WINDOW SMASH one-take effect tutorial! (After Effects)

Hey guys, Steve from Unexplored Films here, back with another filmmaking tutorial, and today we are smashing through glass and jumping out of windows.
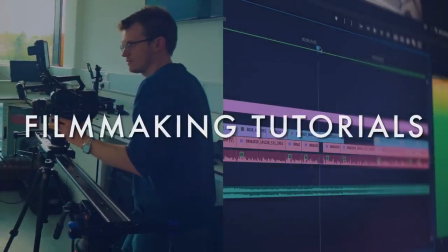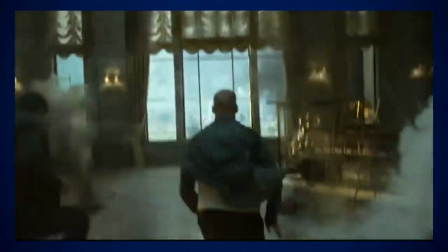[0:13]
So this is an effect shot that I'd been wanting to try for a little while. It's basically similar to something that you would see in an action film where characters jump through a
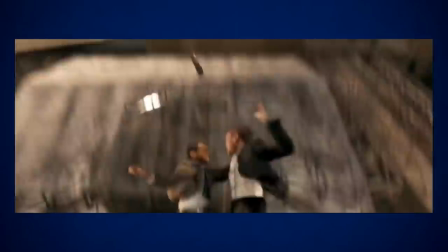[0:22]
window or fall off a ledge and the camera actually tilts down so that you can see where they fall.
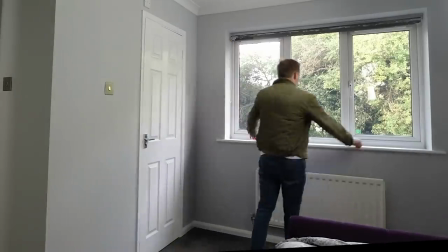[0:27]
Now the first thing to say is this is definitely not the easiest or most basic way to film a window smash effect.
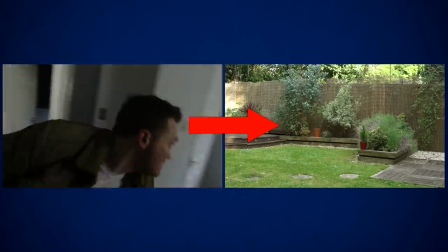[0:32]
I've seen versions of this effect just done on a tripod or as a sequence of shots where it just cuts between one shot inside and one shot outside the house.
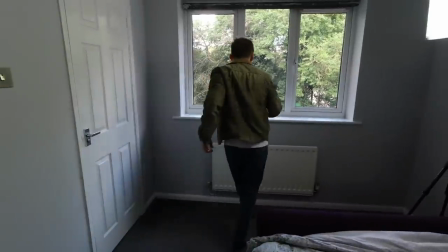[0:39]
But I wanted to make this look like a single unedited long take because I love it when films use long takes instead of quick cuts in their action scenes.
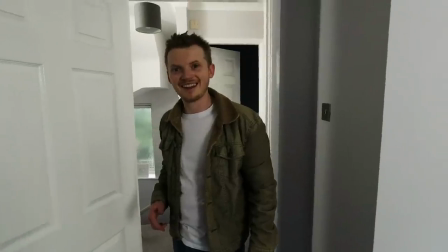[0:46]
I just think it looks so much more impressive. Plus, I'm always trying to make these effects the very best they can be just using the tools I already have.
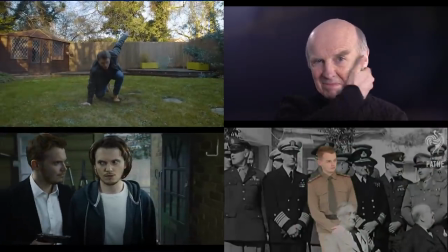[0:52]
And if you're enjoying these DIY Hollywood effect tutorials, please subscribe and you will get to see some more.
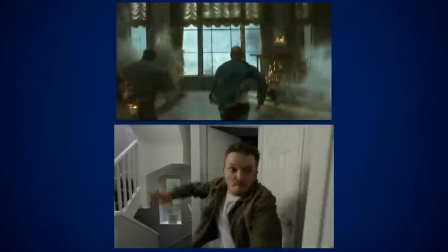[0:58]
So I designed this sequence as a shot with a moving camera that would follow the subject through the broken window and tilt down to see where he landed.
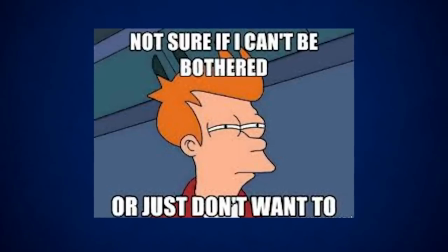[1:05]
So if you don't want to stitch a lot of shots together, this is probably not the right effect to try. But here's how I worked out I could do it.
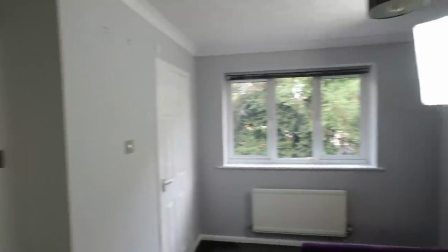[1:11]
Firstly, I broke the sequence down into the elements that could be filmed for real.
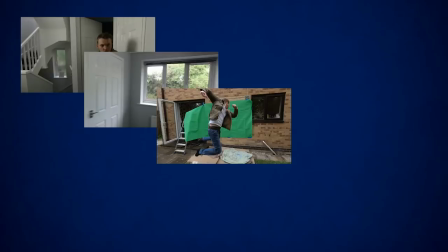[1:15]
And I came up with a sequence of five key shots that I figured I could probably cut together and give them the appearance of one long take.
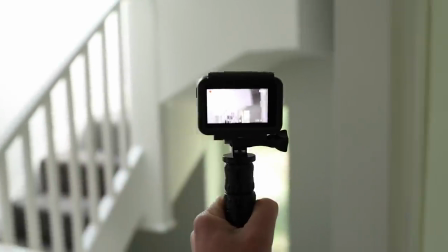[1:21]
Now because we had to fling the camera around pretty quickly and we needed some wide angles,
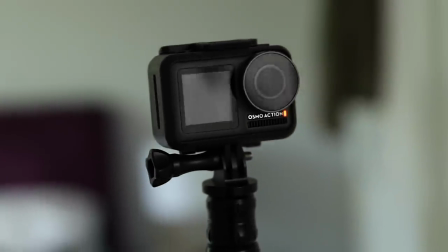[1:25]
we decided to shoot the effect entirely on the DJI Osmo action, which we mounted on the end of a pole.
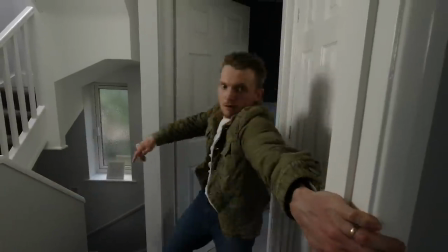[1:31]
The first shot establishes the character is in the building and is trying to escape. This sets the scene and proves that the character is inside the room at the beginning.
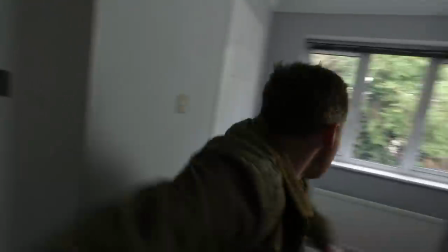[1:40]
The camera does a whip pan towards the window when I move past it.
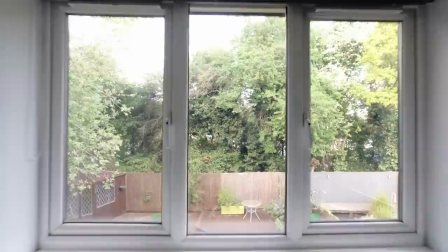[1:44]
The second shot basically picked up at the whip pan and continued quickly towards the window, only this time without the figure.
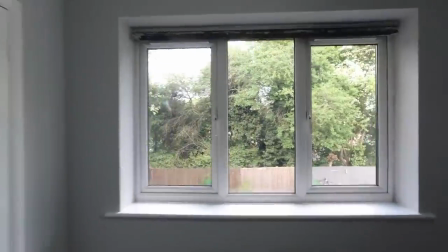[1:50]
This was designed to give us a clean plate of the room and the window.
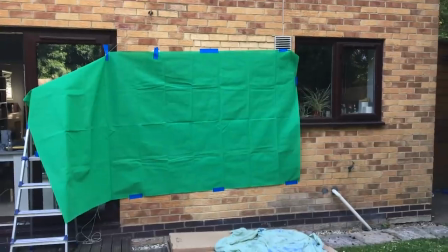[1:54]
For the third shot we headed outside as we needed more space and set up a green screen and some cardboard boxes to create a soft area for landing.
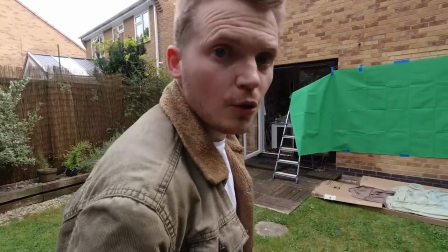[2:02]
This is because the third shot was me performing the run and the jump which is eventually going to look like I'm doing it through the window.
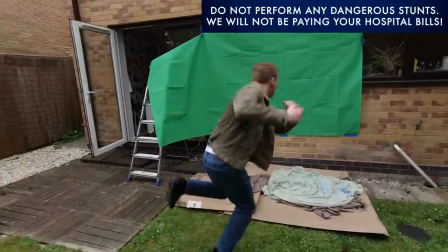[2:08]
So this was pretending to jump through the window frame and then out of sight.
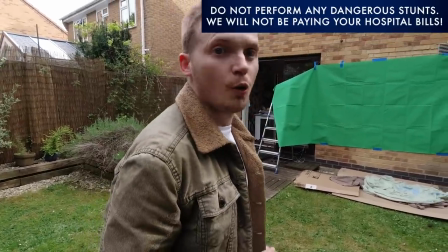[2:12]
We were kind of guessing with the distance and the geography and the choreography with this one but we just did enough takes until we figured that one would probably work.
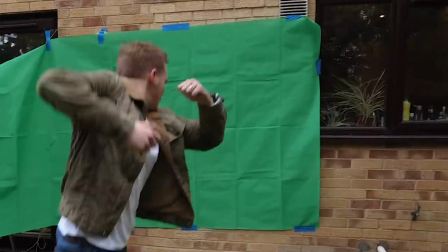[2:19]
And for this I increased the shutter speed slightly on the camera to give me a cleaner outline for removing the green screen.
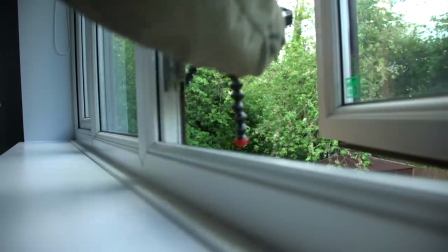[2:25]
Now I mounted the camera on a small sports tripod and taped it to the outside of the window facing down at the ground.
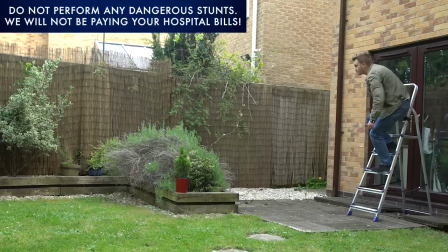[2:31]
This was so that I would have a perfectly static shot of me performing the landing. By jumping off the final few rungs of the ladder I was able to perform the fall and the reaction looking up at the window.
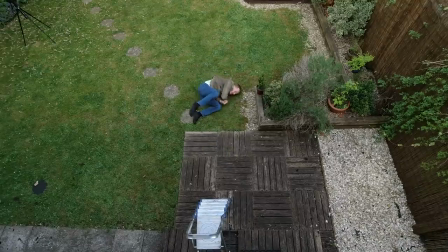[2:40]
So we did several takes of this until again I thought I probably had one that would work. And although the ladder was in shot for this and in fact my behind-the-scenes camera tripod I thought or I could probably remove those later.
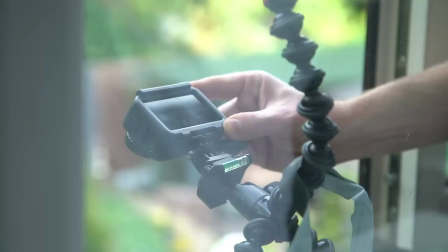[2:51]
For the fifth and final shot,
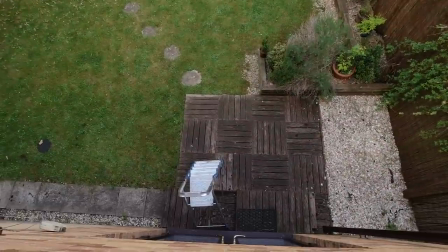[2:53]
I manually tilted the camera up and down a few times until I had a pretty good blurry tilt down from the view looking dead ahead out of the window to down at the ground.
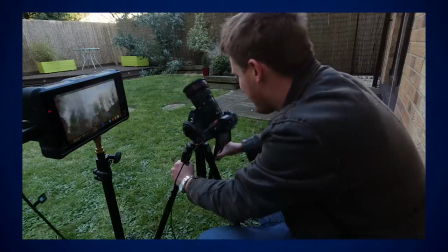[3:00]
And this is very similar to the method I used in my superhero landing video. And if you haven't seen that one yet, be sure to check it out as well.
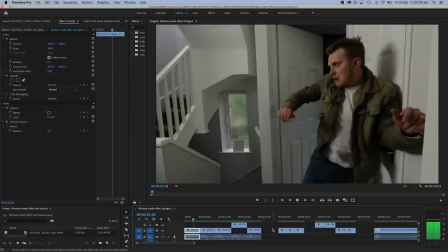[3:07]
So once I'd filmed everything, I headed into my edit bay and loaded the clips up in Adobe Premiere Pro.
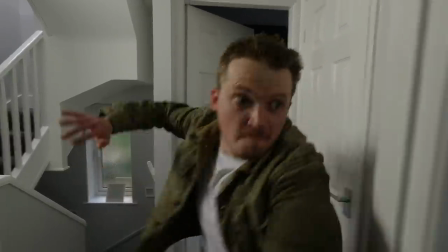[3:12]
I started by choosing my favorite takes and putting them in order on the timeline, starting with shot one. then we're going to cut to a combination of shots two and three of the
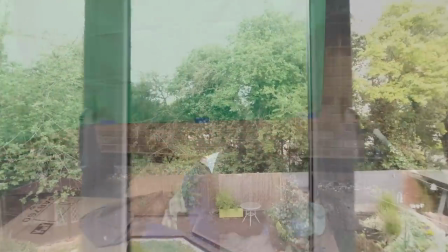[3:21]
empty window and the figure jumping in front of the green screen and then into shot five of the tilt down
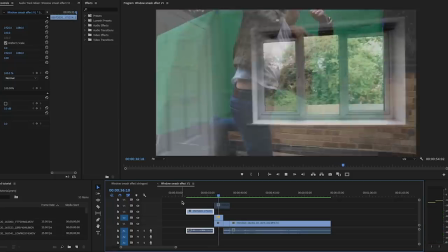[3:26]
finally finishing with shot four of the landing. So I trimmed these clips down in Premiere and tried to get the timing right and then moved them into After Effects to build the final shot.
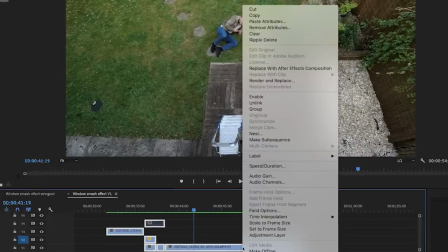[3:34]
And you can do this by selecting your clips right clicking and go to replace with After Effects composition.
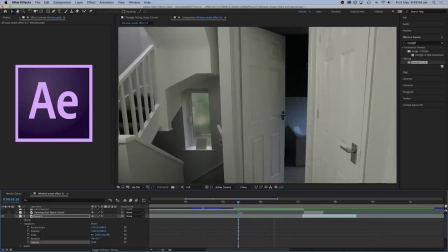[3:39]
This will move them all into After Effects in exactly the same places and you can continue working there.
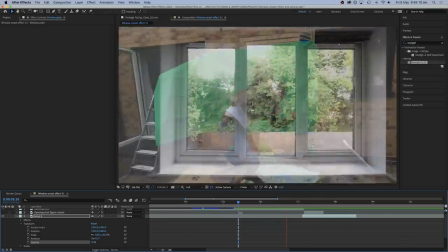[3:44]
Now some of what I'm going to be doing you can do in Premiere as well, but for anything with a lot of layers, and this was a lot of layers, I prefer After Effects because I think it just gives me more control.
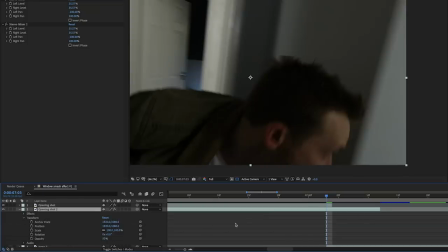[3:53]
So the first thing I did was extend the clip of the figure running into the room over the clip of the empty room,
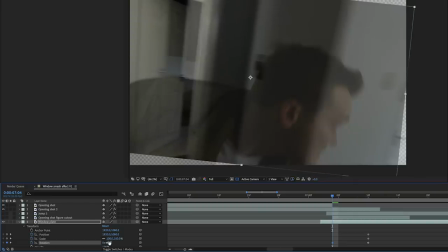[3:58]
and by turning the opacity down to halfway I could neatly line one up on top of the other in exactly the same place. This is so that the whip pan is going to help disguise the join between the shot with the figure and the shot without the figure.